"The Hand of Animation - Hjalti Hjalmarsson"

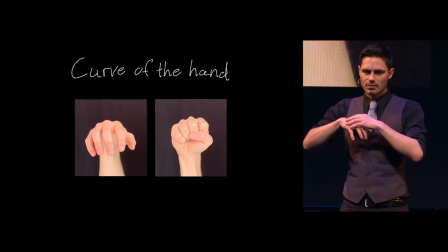3:52 So, there's the idea of kind of the curve of the hand, because sometimes you have a modeler or a rigger and they work together and they just make this really, and this is an extreme case,
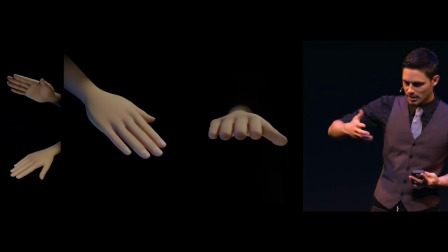4:02 this really flat thing and it looks super unnatural and it's not really the way a hand, and I'm going to throw away the idea of a style, oh it's a style, yeah, throw that away,
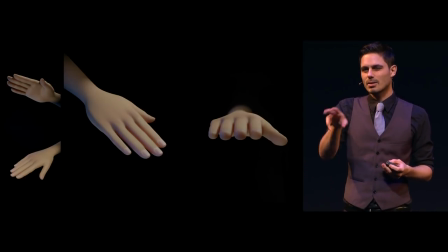4:11 and because we're kind of pointing at something that is stylized, but it's a little bit more realistic. So, if you just play around with those four bones, you immediately get that sensation of a curvature already. And if I just kind of flip between them, you can see it like raises the appeal a lot.
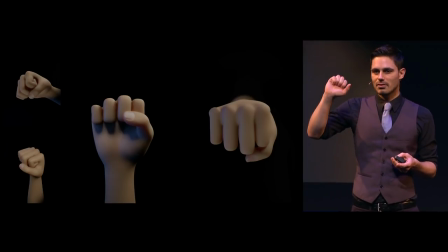4:29 And a similar thing if you wanted to make a fist, and this is kind of an extreme case. I see kind of beginning animators doing this a lot, where they just immediately take that flat hand, and they just immediately curl those fingers in and then you're left with these weird gaps in between and
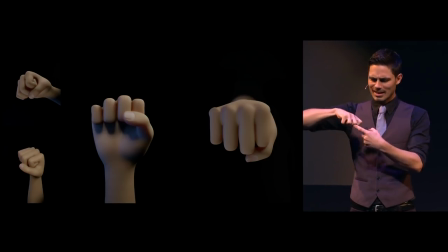4:47 I like, I call it forking like it because it kind of looks like a weird fork where all these spaces are in between where they shouldn't really be.
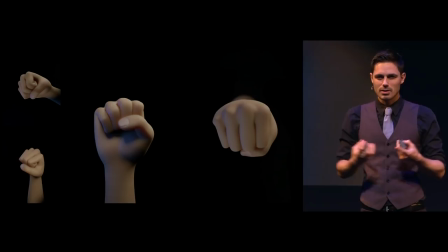4:54 So you should really just like slam those fingers together, get that nice little curvature there. You can kind of flip between, see the little difference.
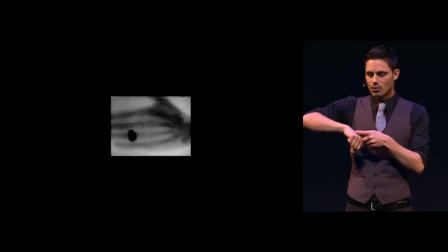5:03 So yeah, the kind of point is also just don't forget about those kind of four and you know, don't be surprised that's what your hand looks like on the inside.
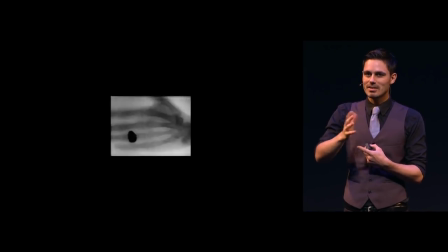5:11 It's just like a hunk of skin and meat and bones on the inside, a couple of tendons.
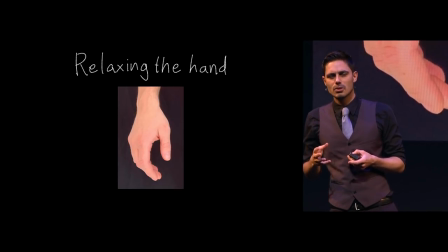5:16 Alright, so first post that you do usually, if you're given a brand new rig,
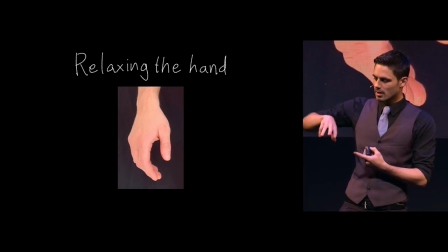5:21 you start, you know, playing around with the hand and then first thing you want to do is just kind of relax the hand.
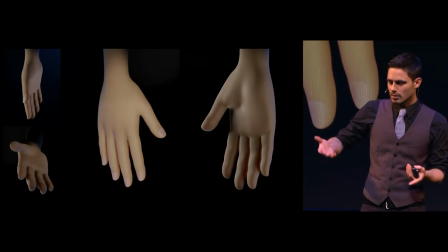5:28 And so posing that, let's say this were kind of the default post that I would be given and then I wanted to relax it.
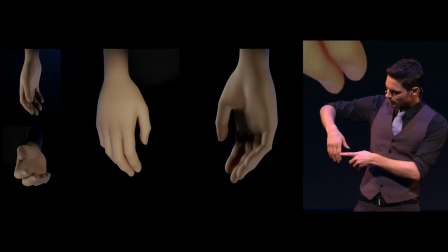5:35 So, I would like, you know, curl the fingers in just a bit, not too much, and tuck the thumb in a little bit, maybe move the wrist a little bit, it kind of depends on the angle of course because he's kind of dangling there.
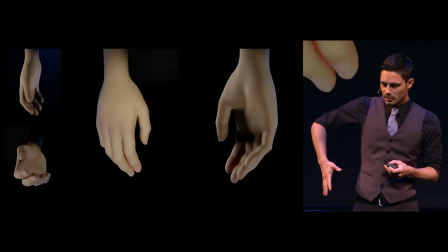5:51 You can see already there's a huge amount of difference between like being a bit tense and being very relaxed.
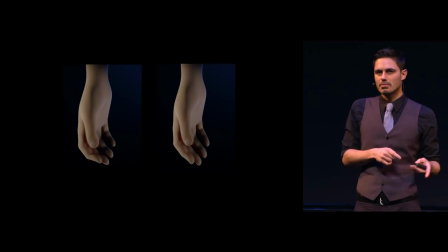5:56 A thing that I just want to mention that I see a lot of beginning animators do is that they think that there's this
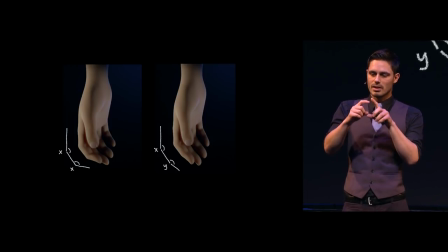6:03 a rotational correlation going on with the kind of last joint of the finger and the second to last. Which is, you know, you can do that, but you have to have then a very tense finger when you do it. And it just kind of relays the information of tenseness. So on the left, there is the same amount of rotation.
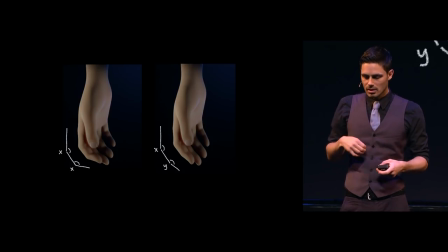6:22 On the right is the one I did, which is just lowering it a little bit. And so this is what a hand looks like if you did that for all of those fingers.
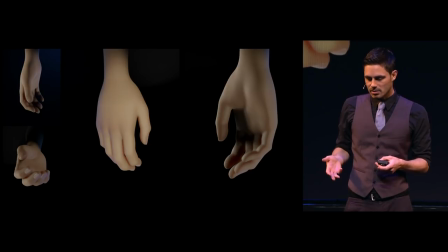6:31 And it doesn't look really relaxed. So if I just kind of flip between you see the difference. So it's something that I hope that people will start learning not to do it. It's also why I'm trying to make riggers stop making those,
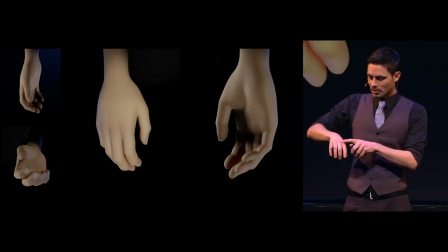6:46 if you want actual high-quality animation by the way, if you want to make, they make, the riggers make these like long-ass bones here, and then they have just to have like a cheap version of it, they, you're supposed to like rotate them and then scale them, and if you scale them, the finger curls.
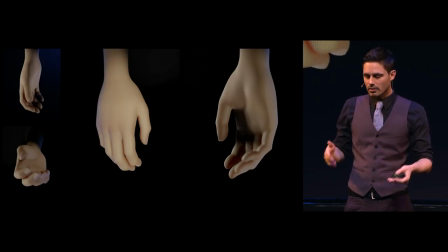7:02 But then you always have it like in the same ratio, whatever, and it just looks always weird, and it's kind of cheap, and I don't like it, I don't know. A handy pose, if you don't know what to do with the hand, because the hand can, you know, it's saying something.
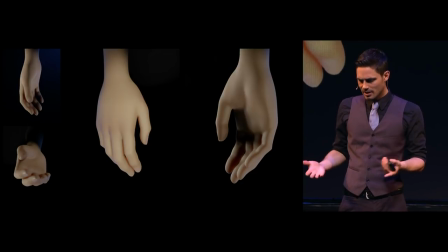7:16 If you have a pose, if you have a splayed hand, or if you have a fist or whatnot. Let's say you want a relaxed hand, but you feel like this is too limp. A really good pose, one of my favorites,
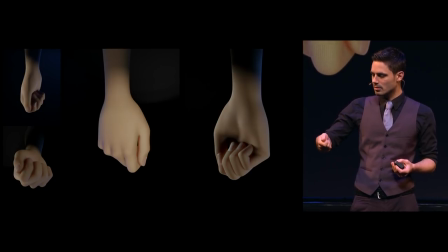7:28 is just this kind of relaxed curling of the fingers and resting the thumb on top of the index finger and it feels very nice and very natural. Whether you're doing it like here or down here, it's very nice.
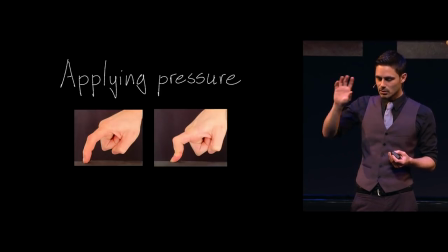7:41 So moving on a little bit from from that to kind of applying pressure to the fingers. So if somebody wanted to like animate, I don't know, like a pose, a spider-man pose, something like that,
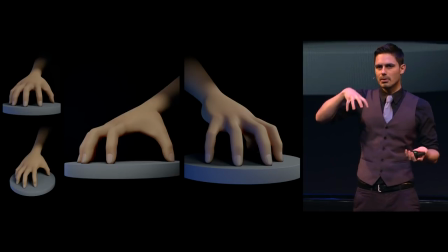7:54 they might do something like this where they put all their fingers flat on a surface.